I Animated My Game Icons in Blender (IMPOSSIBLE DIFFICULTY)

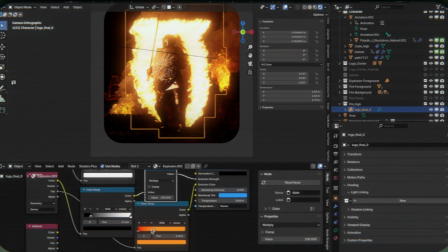[16:14]
I did the same hide and show transition that I did for the body of the knight, for the shield, the sword, and the burning logo and the original logo, so that the burning logo replaces the original logo in the midst of that explosion, and the sword, shield, helmet, and knight all appear at the same time.
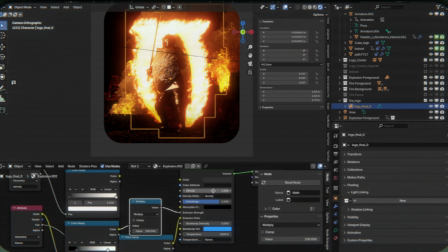[16:30]
I also ended up changing the color management settings for the entire scene because I just couldn't get the results that I wanted from AGX.
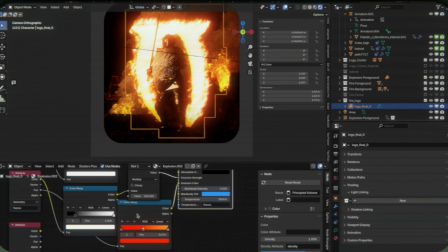[16:38]
I really wanted the scene to have this really bright pop of super saturated color, but also these really dark darks.
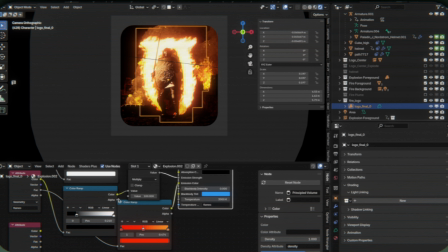[16:44]
And AGX is very realistic, but what that means is as the light gets brighter, the colors tend to desaturate, and so I just couldn't get the range that I wanted. So I ended up just using a filmic with a sort of a punchy look to it, and it was very simple, but it let me get that bright orange that I really, really wanted.
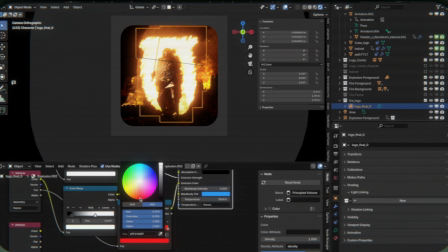[17:03]
One other thing to note, to get the night to light up without lighting up the background, and I don't mean the night is in the dark of the night, but the knight in shining armor guy,
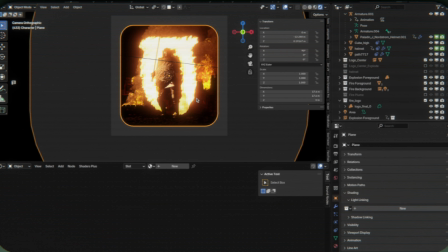[17:12]
I wanted to have a light on him, but I didn't want that light to light up the ground or the castle or any of the other stuff.
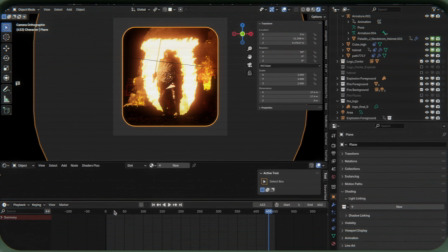[17:17]
And to do that, I ended up using light linking, which is now in Eevee and is absolutely amazing.
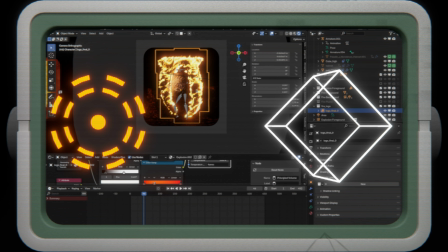[17:22]
And basically what it means is you can say, I want this light to only affect one object, and you can specify which object.
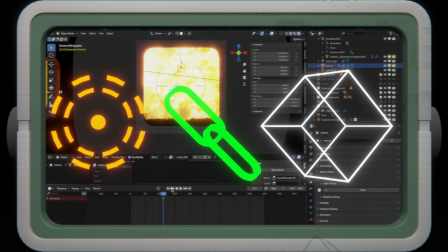[17:29]
You can also do multiple objects with that light, but basically it gives you total control over what your lights light up.
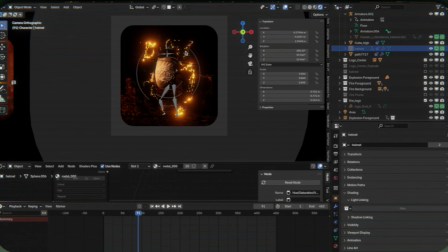[17:34]
And that way I can have a very bright, primary light on the night and not have it affect anything else, which is amazing.
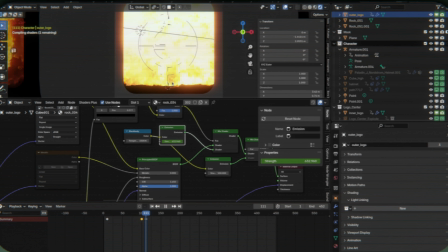[17:43]
Anyway, hours of fiddling with this later that I'm going to pretend that I didn't do because I'm just that good, I got something that I was happy with, and I ended up rendering it out to see what it would look like on the dock. And here it is.
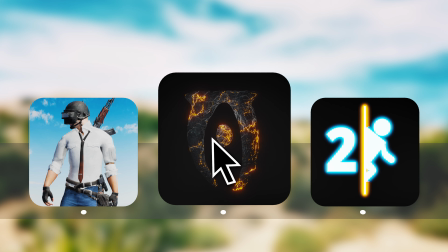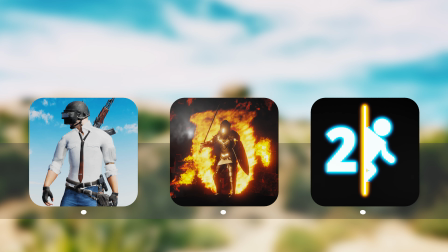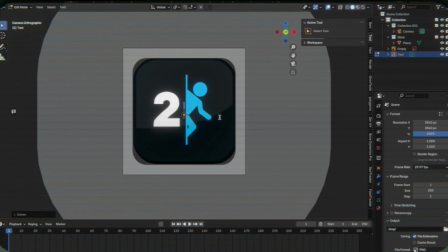[18:12]
What do you think? I'm pretty happy with it, but let me know what you think in the comments. That's not the only one. I kept going. And this one actually, interestingly enough, is from comments. A lot of you guys said I should do Portal 2. It's one of my favorite games, so something I'd consider it anyway.
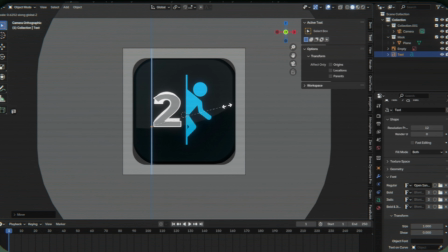[18:26]
But your comments convinced me that I should do it for this one because I do think it's one of the greatest games of all time. And this one I had actually kind of formulated a plan for. I knew I wanted a portal in there, and I knew I wanted it to be more 3D than this simplistic logo, but I also wanted to refer to it because I didn't want to, lose the original logo entirely.
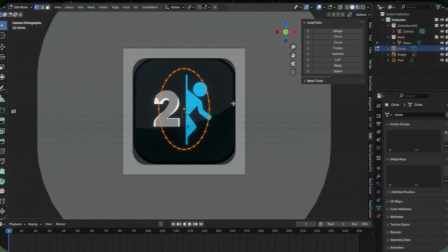[18:45]
So what I decided to do is have the line that represents the portal, have the character and the two go back inside of that line, and then have the line turn 90 degrees to reveal a portal and show a scene from something inside of Aperture Laboratories that would maybe startle you,
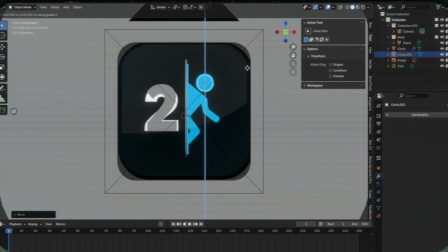[19:02]
and I put something fun in there, and we'll get to that in a minute. And the portal would basically show that scene for a little bit, and then it would turn back, and the character and the two would come back out of it so that the logo animation is a perfect loop. And to start this, obviously I had to make my simple portal.
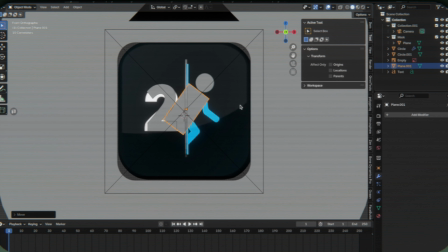[19:17]
So I just used a circle and scaled it upwards to be sort of an oval, added a 2 that was just basic text, and then for the character,
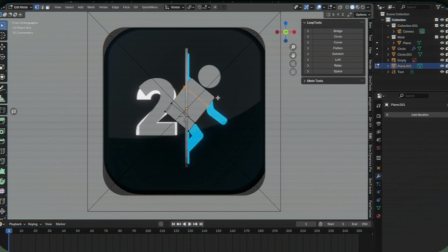[19:25]
I just made it out of simple primitives with a circle for the head and a rectangular plane for the body that I just extruded outward and beveled to make the arms and legs.
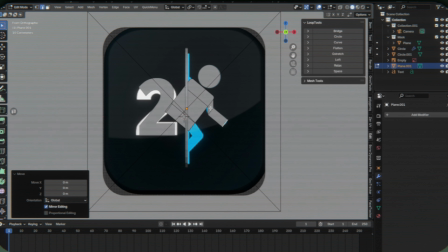[19:35]
I only even bothered to make the right arm and the right leg because, again, I know the character is going to just duck back into the portal,
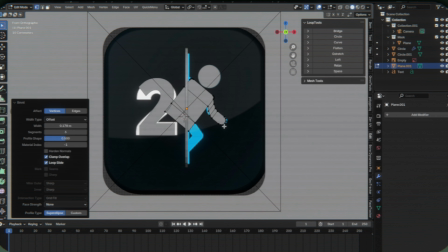[19:42]
and what's visible of the character now is the maximum amount that's going to be visible for the entire animation.
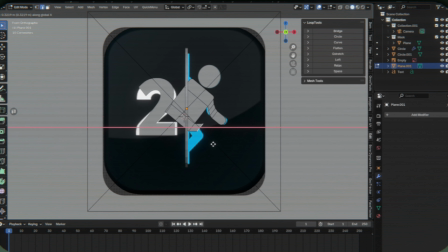[19:47]
So why make stuff that's never going to show up?
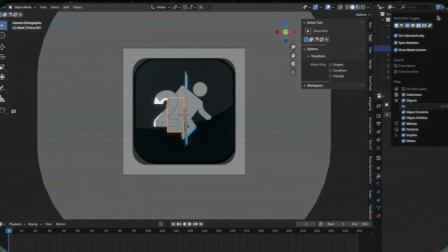[19:49]
And then I had to start thinking about how to go about hiding the two and the characters so they can both disappear into a line that is simply an oval. And I'm going to do that by using masks,
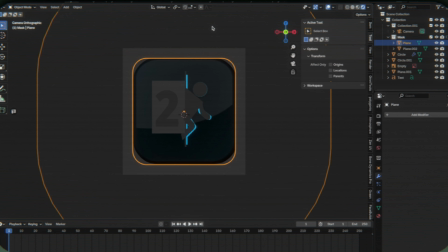[20:00]
but I'm going to have to offset the masks in front and behind the character in the two so that it can hide them retrospectively without interfering with the other mask.
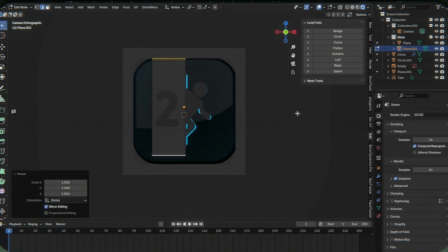[20:08]
And this took me a couple tries to figure out. But what I opted to do is have the render visibility of one of the masks hidden while the other is active.